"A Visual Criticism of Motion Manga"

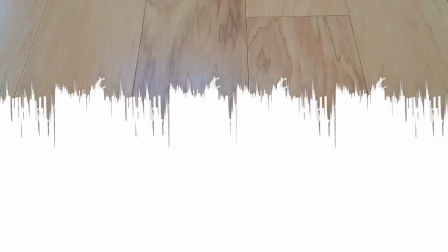10s
Manga, a Japanese drawing style used for graphic novels, is one of the most popular forms of media for experiencing all kinds of stories or narratives.
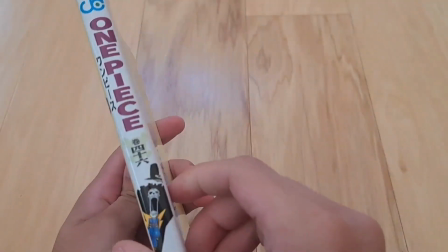17s
While it's popular, its appeal and accessibility can sometimes be limited due to language barriers or regional exclusivity.
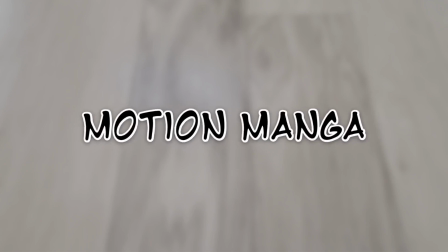23s
Because of this, alternative visual styles like motion manga were created to make these stories more accessible to people.
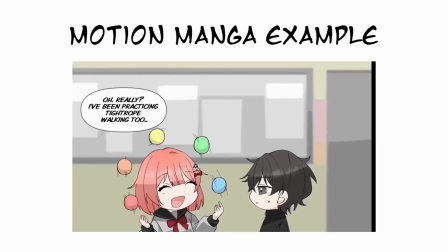29s
Motion manga, or manga anime, is a visual style that complements original manga art by adding movement, sound, and effects that enhance the image.
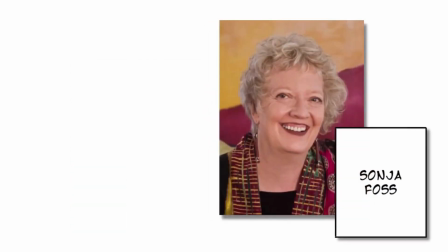37s
Think of it as a form of visual rhetoric. Sonia Foss describes this as the actual image writers generate when they use visual symbols for the purpose of communicating.
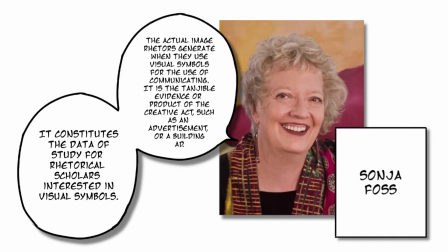46s
It is a tangible evidence or a product of the creative act, such as a painting, an advertisement, or a building ad. It constitutes the data of study for rhetorical scholars interested in visual symbols.
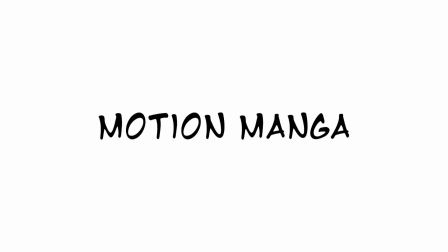58s
Motion manga happens to follow the same characteristics as this definition. It is a visual style that uses symbols for the purpose of communicating. In this case, motion manga is a way of communicating a narrative. It provides an alternative way to experience a story, not quite animation, but rather a stepping stone into it.
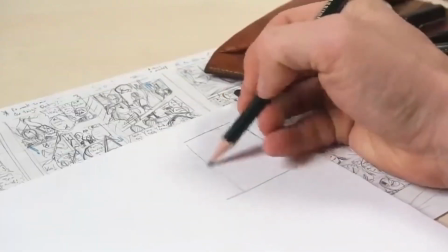75s
In this visual criticism, a video essay will be used to analyze the mechanics and fundamentals of motion manga in order to justify the use of the visual style.
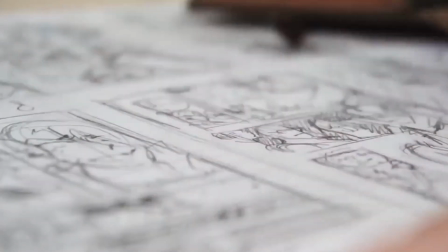84s
An analysis of the visuals, audio, and pacing of motion manga will be used for this justification,
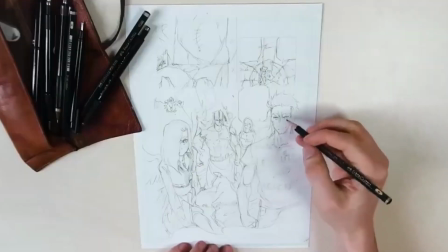89s
by using various examples and explanation of whether or not it's an essential option for communicating a narrative to an audience can be made. A quick note before we get started.
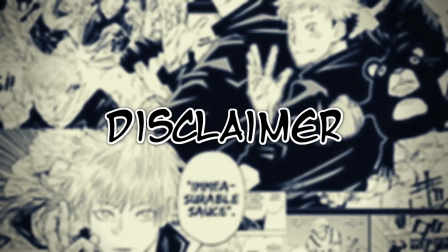98s
Each artifact of analysis in this video was chosen because of its relation to both the traditional manga and motion manga styles.
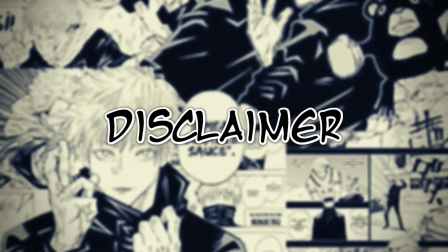105s
By using comparisons between the two styles, a proper analysis can be formed. The visuals of motion manga are an integral part of what makes the style work. The way they can be implemented in different ways adds to the accessibility of the works.
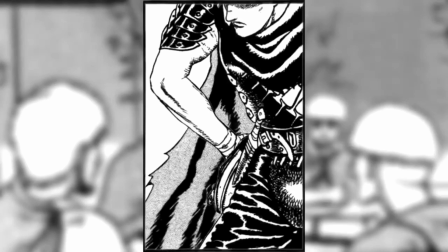119s
This is because of how the original form of the art is conveyed.
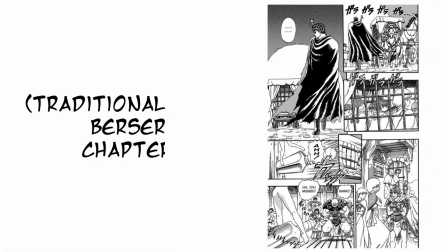122s
Manga uses static images that are complemented by things like action lines and illustrated sound effects that add emphasis to the inferred motion or expression of a scene.
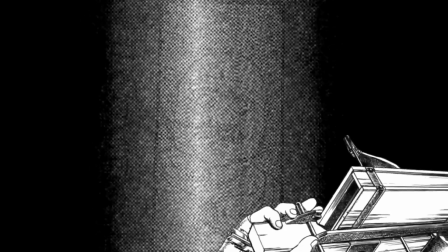131s
The visuals of motion manga enhance these inferred factors and make them clearer to the reader.
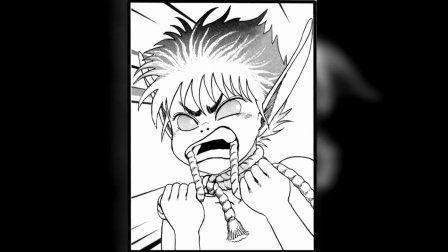136s
A good example can be in the manga adaptation of the game Kingdom Hearts 2 by the author Shiro Amano.
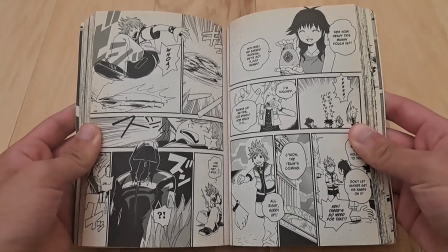142s
On pages 74 and 75 of the first volume, various katakana is used to express sound effects, mainly pachi, gyun, and zun.
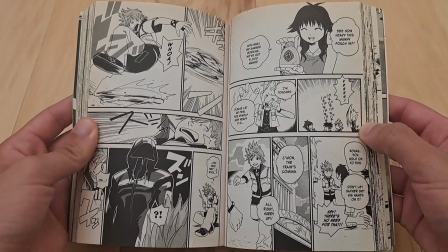151s
Each of these sound effects is complemented by action lines, character expressions, or body language.
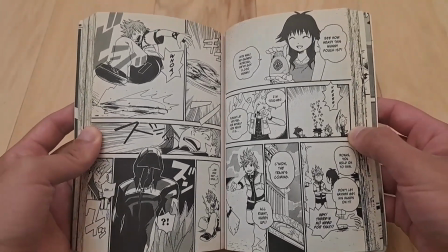156s
For both of these pages, sound effect notation, action lines,
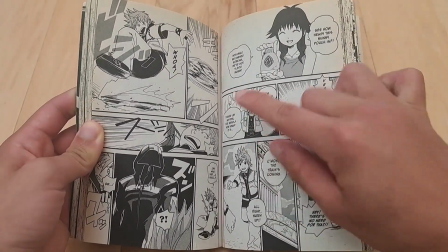159s
and character expressions are used in conjunction with one another to build up to a final scene, where each element is used to its fullest.
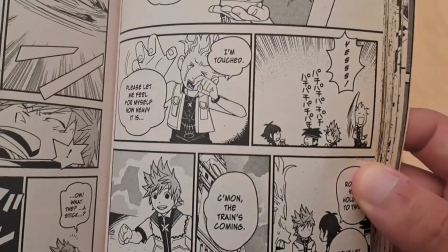166s
It starts out small and simplistic on page 74 and builds up to become bold and eccentric on page 75.
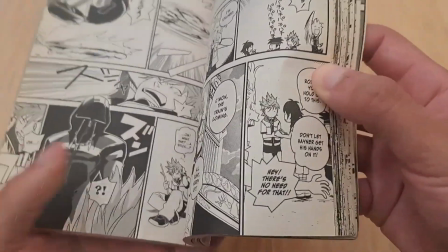172s
Some panels are also given implied depth with the use of juxtaposition between simplistic and complex art.
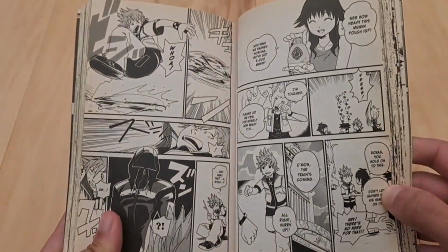179s
However, problems can surface when considering the widespread interpretation of the art.
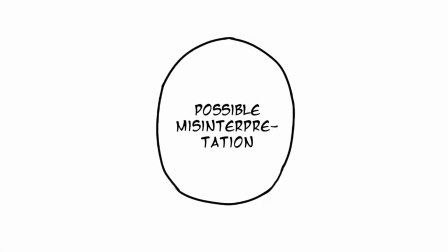183s
Not everyone is going to interpret the art in the same way, especially those who aren't familiar with the style.
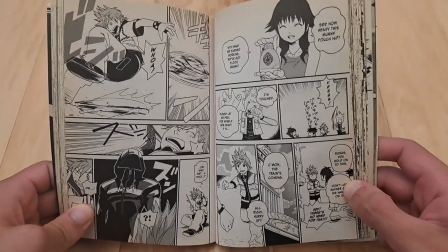189s
The static nature of the images could make it hard to interpret the intended visuals from the artist.
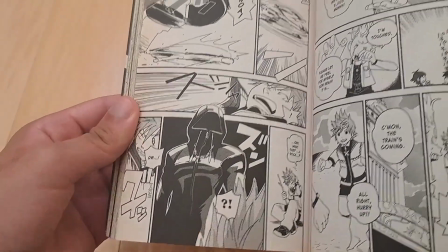194s
While it's not true for most people, it's certainly something that could happen. Motion manga stifles these problems by offering common ground in terms of presentation style.
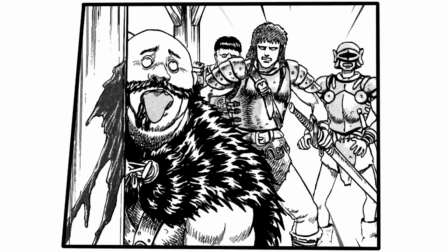203s
By using this visual format, the illustrated sound effects, action lines, and character motion are made abundantly clear with the addition of small animations.
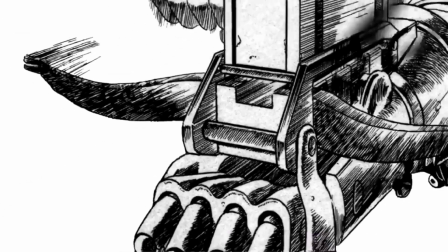211s
Action lines are actually moving, sound effects are popping, and panels can shake as if they're reacting to the actions that are going on in the art.
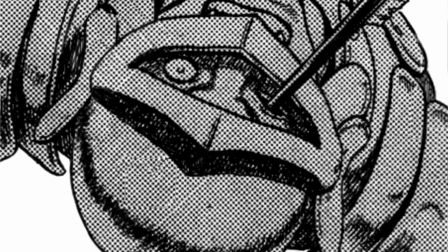218s
With the addition of color to some motion manga, the intended depth of an image can also be made clear.
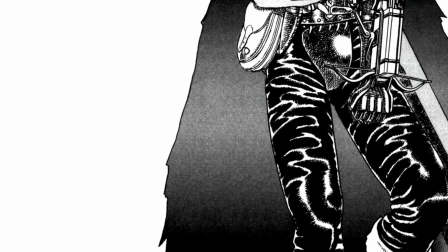223s
The best example that takes these elements into full force is the video game Gravity Rush.
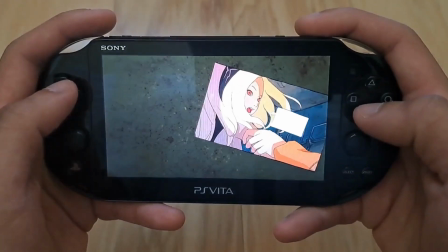228s
This game uses motion manga to present the main parts of its narrative instead of using full 3D animation for most of its runtime.
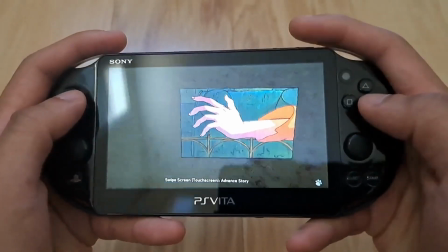235s
It uses subtle animation techniques to emphasize the different elements of manga. In addition to this, depth is heavily emphasized with the use of gyro control.
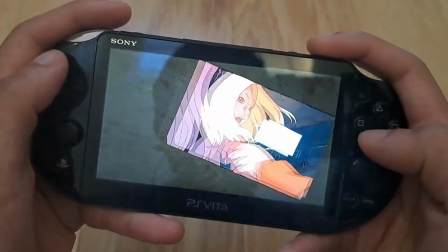243s
While the player can flip through the pages as expected, they can also interact with the depth of the image by tilting the console.
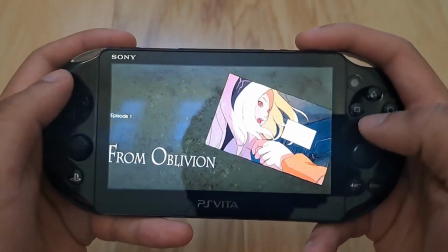249s
The visual style adds a layer of immersion to manga that can't be done with traditional works.